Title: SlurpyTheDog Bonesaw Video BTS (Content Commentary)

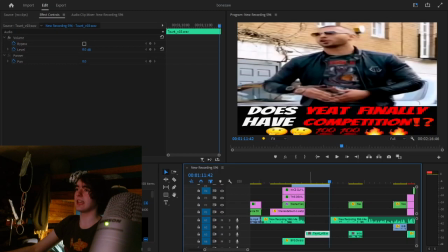classic that was also weirdly one of the first things i did it's kind of funny tate was one of the first jokes i did and then he ended up his other joke
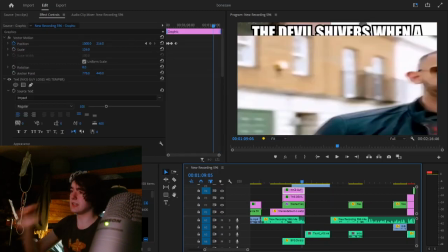was the very last but i did i did have to download the the bonesaw taunt sound off the wiki and I even it even led to me making a YouTube video that like on one of my channels that was like how or it was like a just
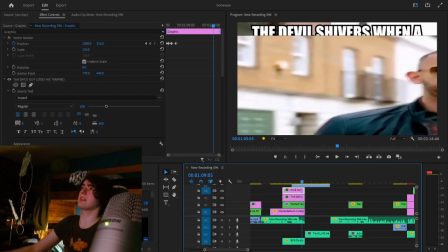a resource for both the bonesaw and the vitasaw taunt side effects because they weren't anywhere on YouTube you know
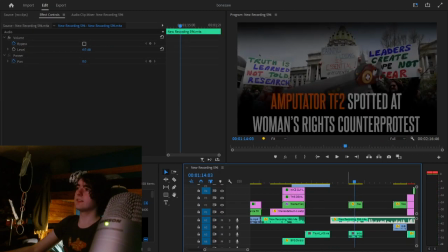considering my reasoning for why this this this image the stupid image was really fun to make i don't i'm not even sure if what the protest in the background is i've searched woman's rights counter protest i don't know if that is a woman's rights counter protest i'm not sure um i can't really
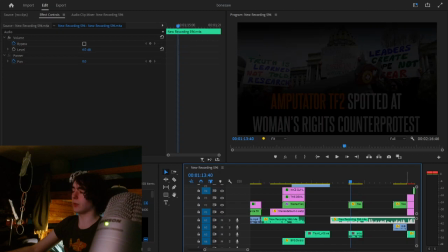tell but we're just gonna pretend it is and it's around the world low quality because i was just like whatever i would not
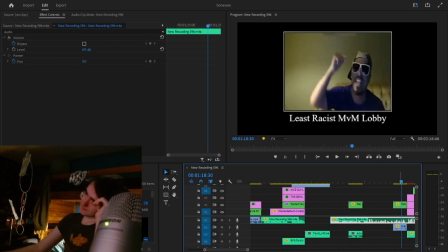see it that this joke was not originally KSI. Did I just call Keemstar KSI? Wow. Okay.
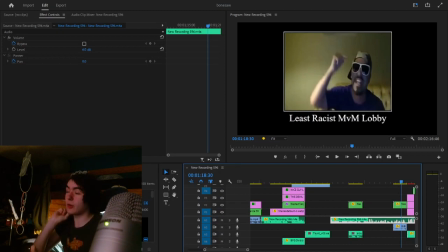This was not originally Keemstar. This was originally a clip from the movie Oh Brother Where Art Thou? And if you've seen the film, you know there's a scene where there's a gathering of a lot of people.
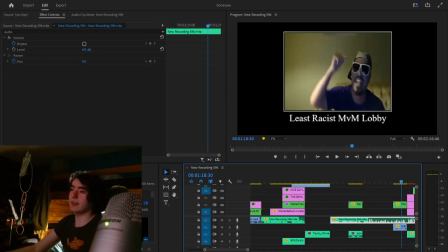It was that scene. And these people are wearing white robes um and their hats are pointy i think you can guess and keemstar same if you took if you said keemstar said his name three times and just use the first lever's
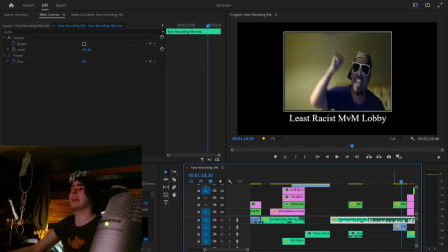name that's what you would get so it was that and i was like i don't really want that to i don't think the what's gonna like that on his stream i don't want to put that on his stream and i'm also not even sure about
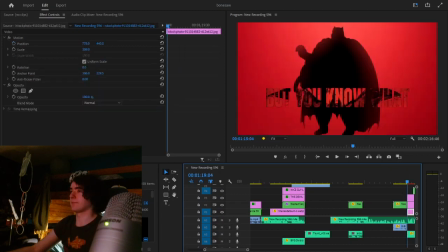the joke and the keemstar bit is way funnier and also that is it's silhouetted um that is definitely fat fetish art of batman um i just thought that would be like stupid and funny to put in front of this
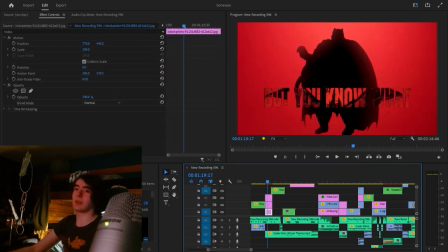batman poster which in general i just thought that'd be a fun transition card but i was like what if i found some fat batman thing and i don't think i was even thinking of fetish art at the beginning but that's unfortunately what i had to see
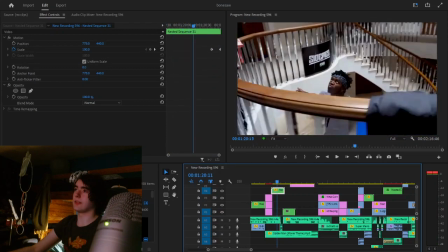and that was a fun edit to do the little thing with the text that kind of waves a bit
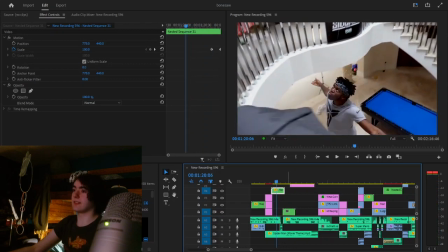and saying me and you know this ksi this is why i was thinking of ksi this ksi clip is so fun
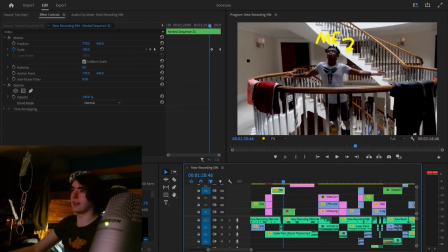this this bit doesn't show up on much as much as you would think it like it doesn't
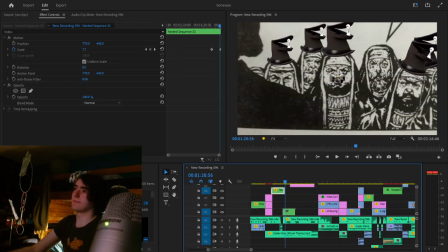it doesn't show on screen for as much as i'd like but you know it's the they hated jesus because he told them the truth
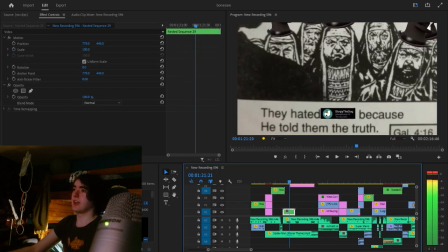um but everyone has gibbuses and there's me and then there's how
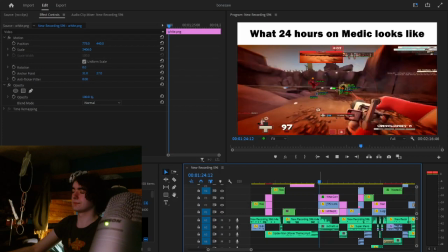many hours on medic i have none i know what i'm talking about this is a i found some a
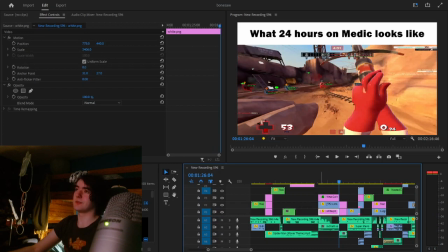clip of someone cheating as medic to use for this because i thought that'd be kind of funny what 24
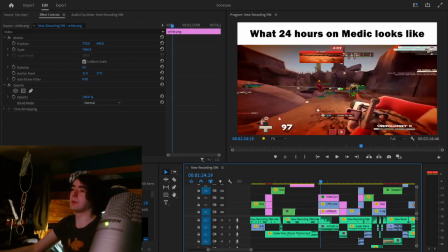hours on medic looks like and i put nocturne up a number nine technically you can see here i don't have an audio file for nocturne number nine i just have that one j slap video that's like he just sounds exactly like nocturne op
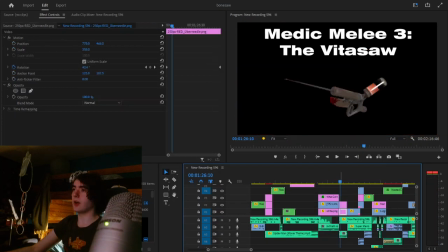number nine or whatever the fuck it's called the vitaside and this one also funnily enough has more viva pinata music even like both the ubersaw and the vitaside have small viva pinata references in their little little
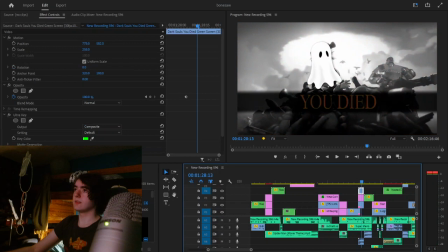tiles you win when you die that's more tf2 footage kind of being used i was kind of hoping to do a little bit more with this but i ended up just kind of liking
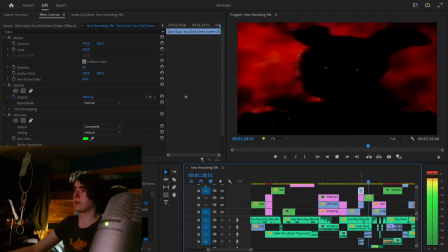how that was at spring trap being
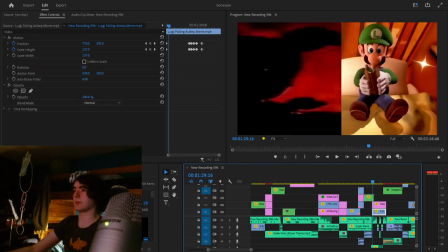there again that's like something i think i might have wanted to do more with but it was whatever because and it makes up for it because this clip is pretty
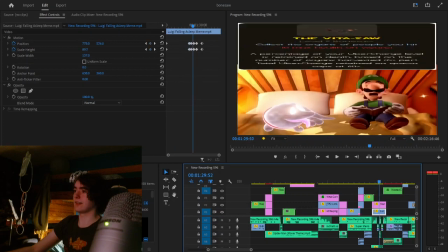of luigi falling asleep to that with a lot with two swearings that I had to cover up,
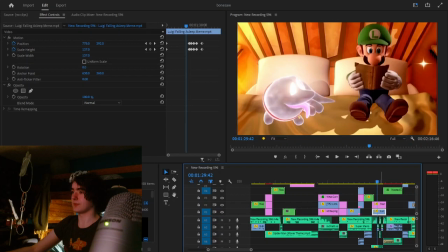which was fun.